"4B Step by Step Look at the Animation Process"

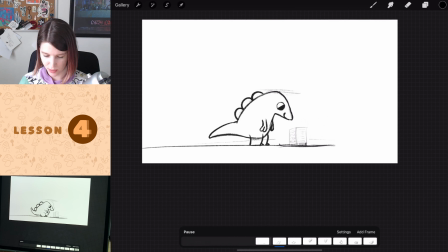249s
So let's look at this. This is only the jump. And it was at this part that I knew what I wanted.
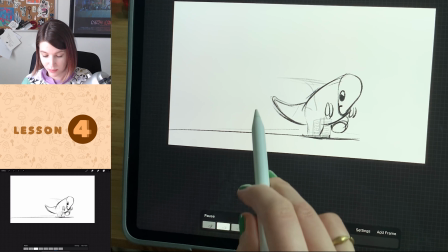255s
I even had the timing down pretty well. But the other drawings before were basically perfectly in profile, like perfectly from the side.
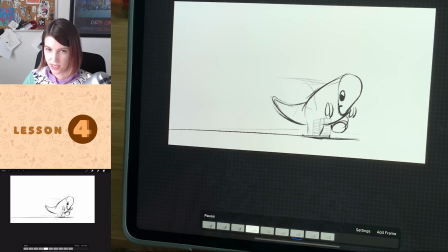262s
And now I have him sort of angled 3/4 to the camera. Because I thought that was just a little bit more fun.
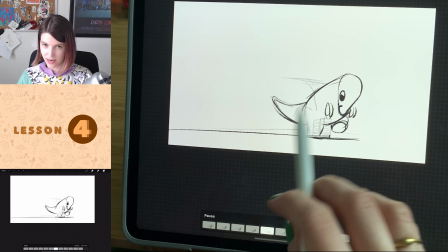269s
You can get a little bit more of the depth of his body and like his legs as he's jumping up in the air if you sort of turn this way.
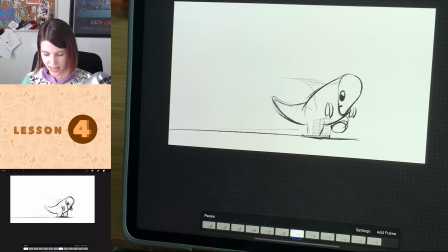276s
And then I'm adding in a little bit of stuff, like his hands are there a little bit better, his eyes are there. It's still not quite perfect to me, but this is all just like getting the juices of my brain more in tune with how I want the outcome to be,
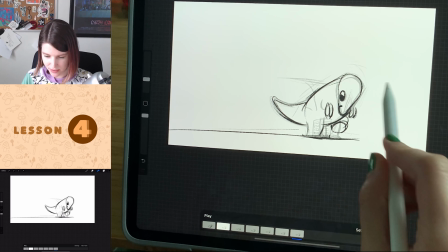292s
and then just familiarizing myself with his shapes and how I sort of want his expressiveness to be.
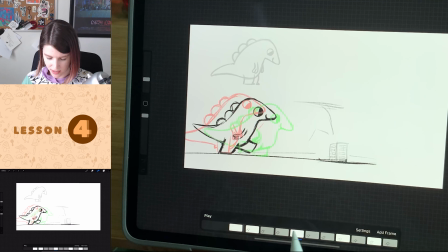299s
And so once I had that in a pretty good spot, I'm going to come here and do the walk.
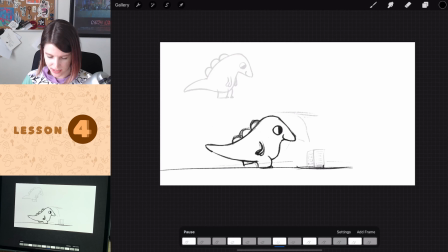306s
And so this, as I play it back, you'll see is pretty different. And this I felt pretty good about. And then I just included that jump at the end where I'm starting to include those little ridges on his back. Not much more else of a change. But this was really helpful.
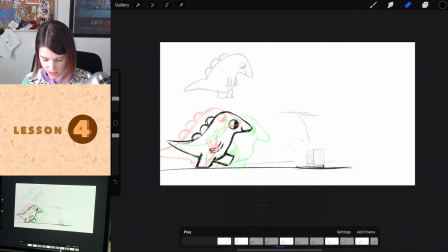322s
I spent quite a bit of time on this, and you can see I'm using hold frames here to change the timing, and not just to figure out how I want the final timing to be, but so I can really look at this. Like, I like to have it play back slowly. I believe I had set the frame rate down.
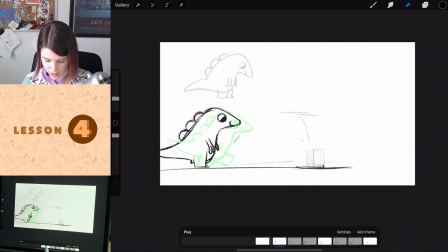338s
It might just be 8 in the final too, though. But that is something too.
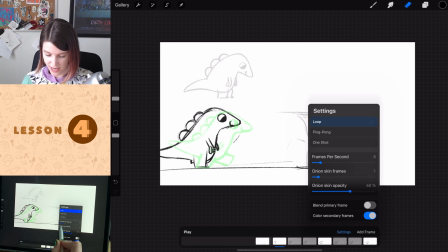343s
Also, if you really want to be able to kind of carefully get a look at it, just drag your frames per second down to like 2 or 1.
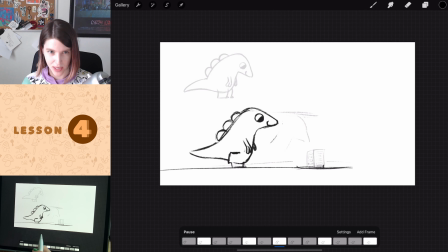351s
And it kind of gives you a little bit of like a slow slideshow that you can
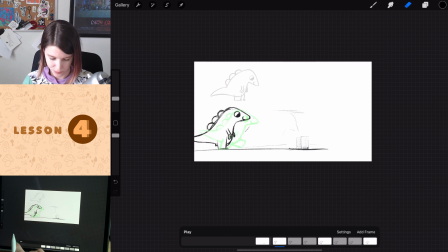356s
really stare at the stuff that you made and see if you feel good about it. But at this point, I went over and over his legs. And you'll also notice his height is changing now. So I drew a little line on the background layer
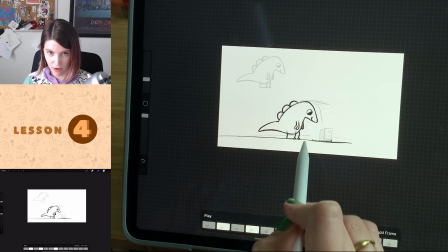378s
here to get his height on what I would consider a keyframe.
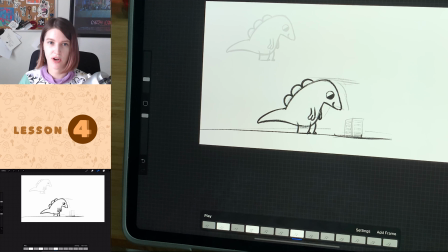385s
This is basically the first drawing I worked on where I was like, this is the one that I like.
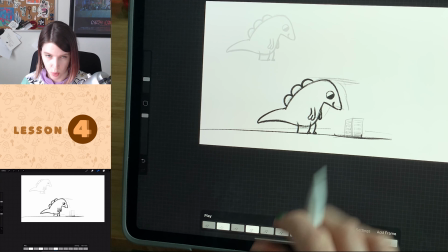391s
Him looking at the building like this is important. That feels good to me.
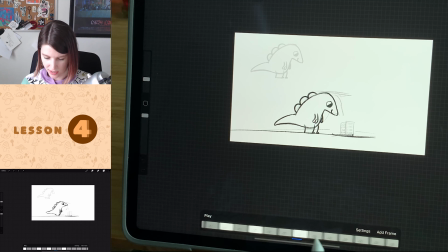395s
So I took that height measurement and I'm using that as a reference for myself mentally to see like, how is he bobbing as he walks? Because that's important to show a little bit more dynamism.
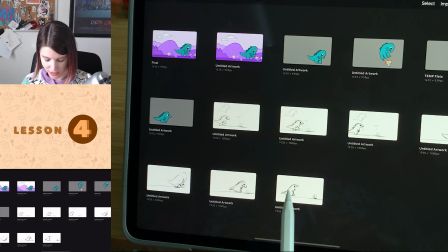408s
Like if you want to go back and look at this oh no, not this one. Sorry.
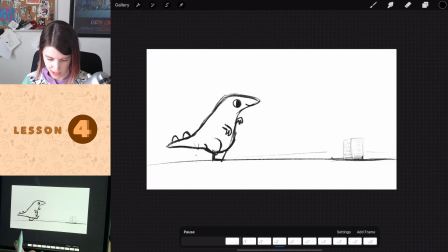414s
This where he has this like very awkward walk in and he's just like looking straight and like walking across,
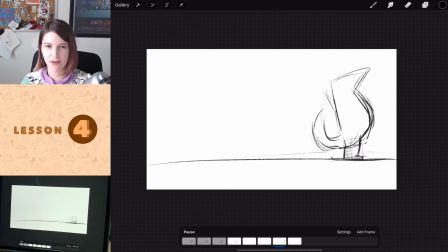422s
like that looks very robotic. And walk cycles are really fun to practice for many reasons, but one of them too is to just get an idea of like when I take a step, like at what point in my step am I kind of like my leg is straight and I'm like elevated up, kind of my head is up.
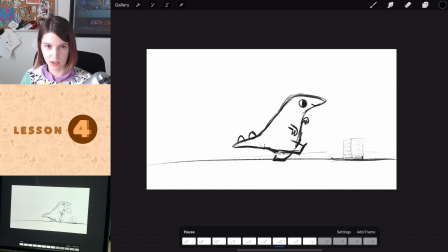439s
And then like when you step forward, you know, you're more likely to like be a little bit more down.
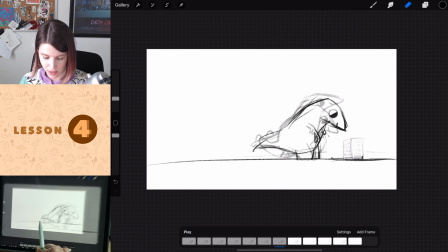445s
And that is a pretty significant part of making a walk look natural.
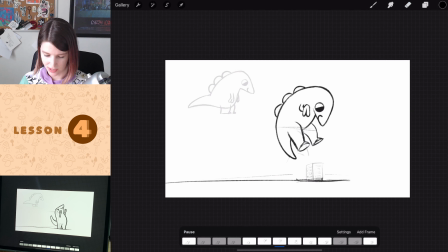455s
And so I filled that in a little bit more. And I went back and I refined his designs a little bit more even. And you'll notice here, he's a little too tall. So I did go back and change this in one of the later files we'll see, but he's short.
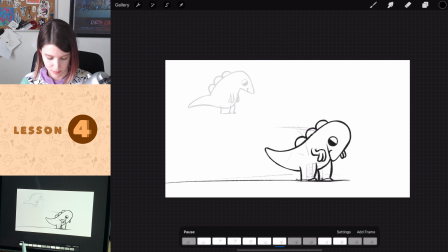474s
And then I made him a little too big in these end frames. So it's something that I'm always looking for stuff like that as I'm playing it back. Like, does this look right? Is he landing right?
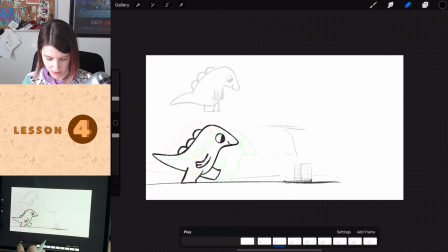And I think, yeah, that's more of the same. But this is about when I had like cleaned all of his lines up.